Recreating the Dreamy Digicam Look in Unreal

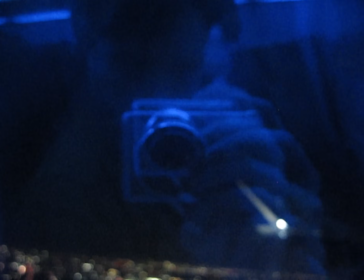Digicams. There's just something about the photos these cameras take. Dreamy, film-like, ethereal.
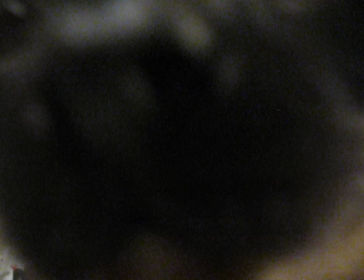In this video, I'm going to break apart what makes the Digicam look and see if I can recreate it through post-processing in the Unreal Engine. So, what's the difference between these cameras and modern cameras? Well, on paper, they're much worse. There's a worse dynamic range, the image is noisy, there's no HDR, it's a lower resolution, low FPS. These limitations are mainly due to its sensor. It's a CCD cam sensor. Oh, I'm running out of battery. Whereas I have to do this quick. Whereas modern cameras like this Fujifilm I'm filming on and smartphones use a CMOS sensor. CMOS? CMOS? I need to clean this mirror. It's so dirty.
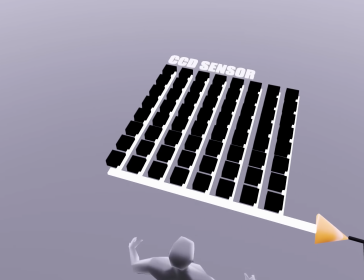CCD sensors work by capturing light on an array of pixels,
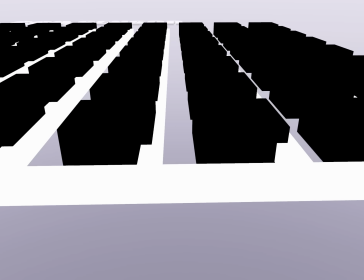then streaming the electrons down a grid to be converted into a voltage and then read out as a digital value.
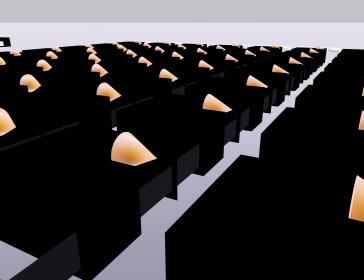CMOS sensors convert the electrons to voltages within each pixel, so you don't have to spend time moving the electrons around. So do the sensors create different images? I went out and took some comparison shots between this Digicam from 2009 and my iPhone 13.
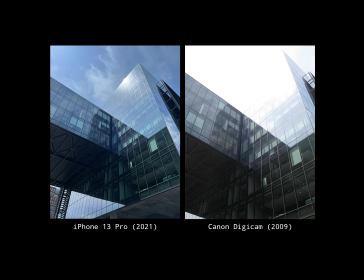You can see what I mean with the dynamic range. With the iPhone, no detail is lost, while the Digicam is completely blown out in the light and is so much darker in the shadows.
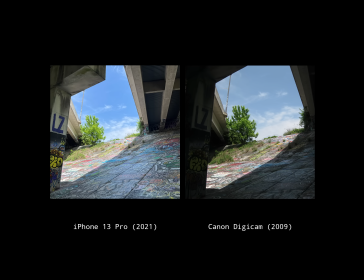And yet, I actually prefer the Digicam photos.
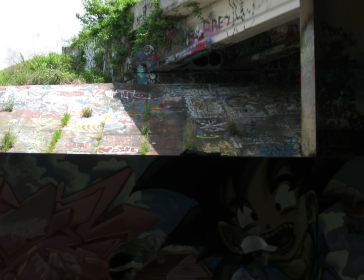The HDR post-processing on the iPhone makes everything look flat and less dramatic.
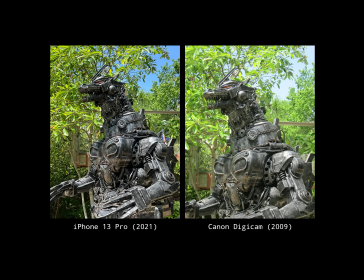Also, the image is almost too sharp. Look at the leaves in this example, they're just straight up look ugly.
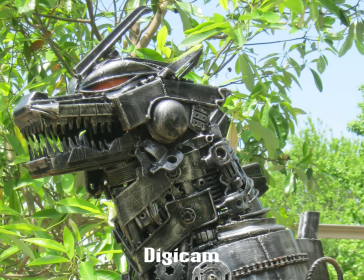Whereas the Digicam has a soft glow, and the sky looks so much more bright.
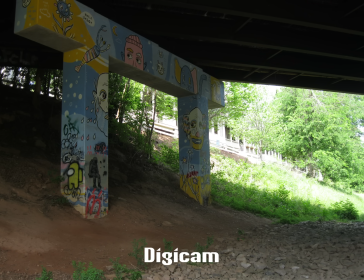While the post-processing on the iPhone makes a more consistent image, it just feels more fake.
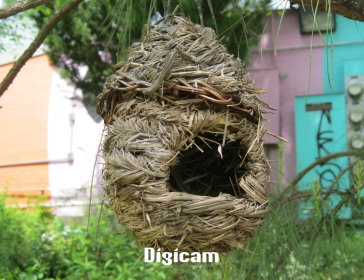That being said, these Digicams have their own post-processing built in too. Each brand has slightly different color settings. I'd turn off HDR on the iPhone photos for like a better comparison, but in the latest iPhones, Apple doesn't allow you to turn off the HDR. For some reason. It's a lost art.
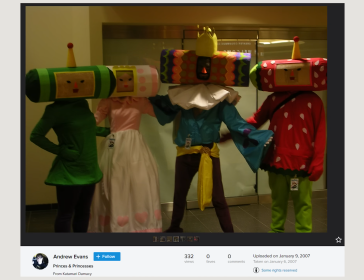I've been looking at these old photos on Flickr to get a better idea of the different kinds of Digicam palettes that can happen.
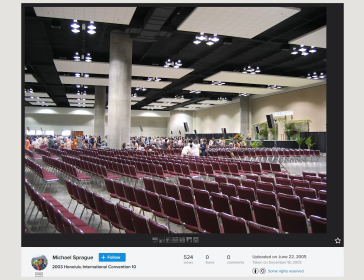And I think I'm ready to jump into Unreal and try to actually recreate this look.
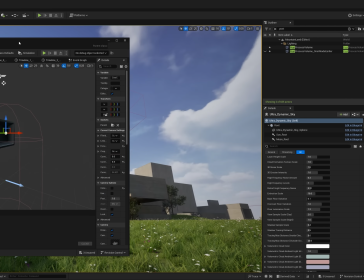There's two main things we're going to be tweaking, our main cine camera and this post-processing volume.
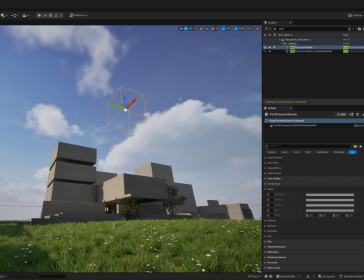Let's start by limiting the dynamic range of the camera.
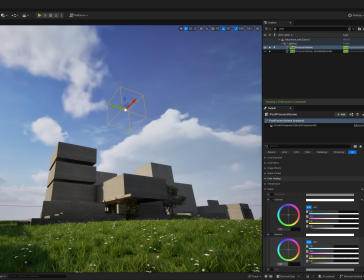In the color grading, I've bumped up the contrast to 1.2, gamma to 1.2, and gain to 1.1.
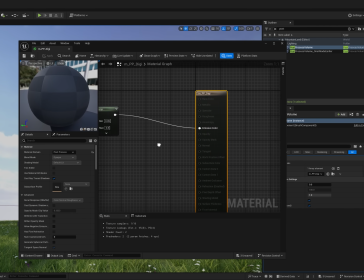I've created this post-processing material that clamps down the high and low values to create that washed out film look.
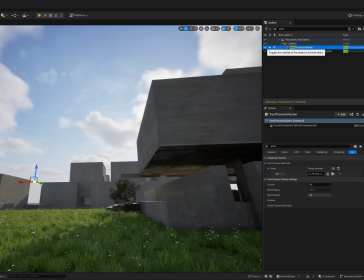The sky is starting to look completely blown out, which is what we're going for.
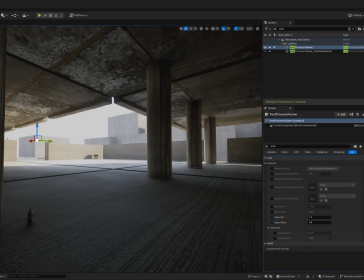While we're here, let's slow down the auto exposure a ton, so that when we move from dark to light, the camera has to take a second to adjust the exposure.
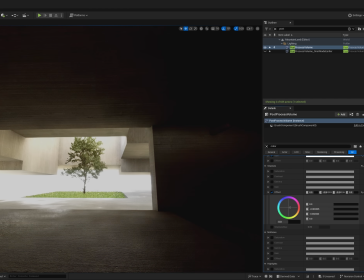Next, I added some film-like color grading. I added a little bit of orange to the shadow and blues to the highlight.
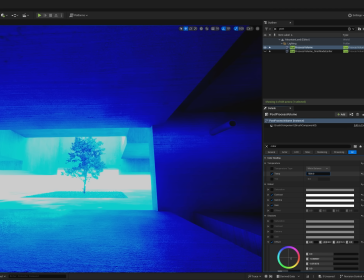A ton of Digicam examples I've seen look way colder too, so I lowered the temp down to 4,500.
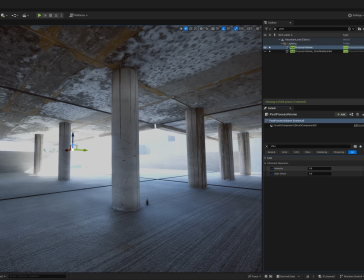Chromatic Aberration. Okay, chromatic aberration gets a bad rap because artists tend to overdo it a bit, a lot.
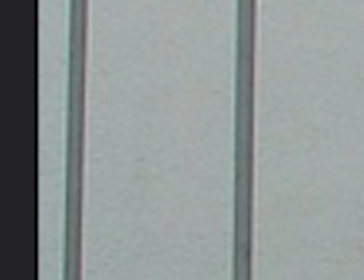Looking at some Digicam photos, it's clear that there is a chromatic aberration going on, but it's on the edges and it's subtle.
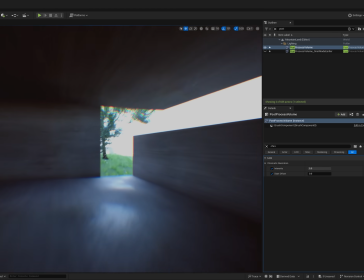You have to treat it like a spice. Just add a little bit. You don't want to overpower the dish.
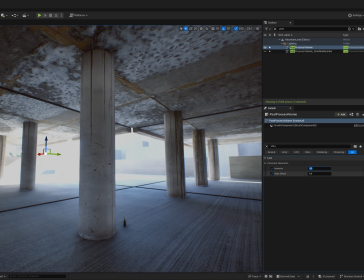I'm using an intensity of 0.5 and an offset of 0.3. That's all you need.
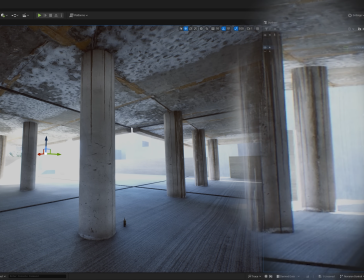You can't even tell it's there, but look at the difference when I toggle it. For the noise, we're going to be using the film grain settings.
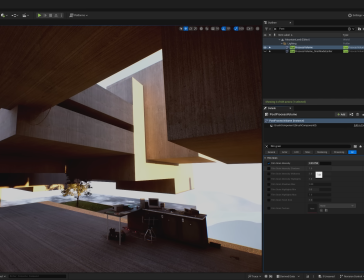However, film grain and CCD noise have a slightly different texture.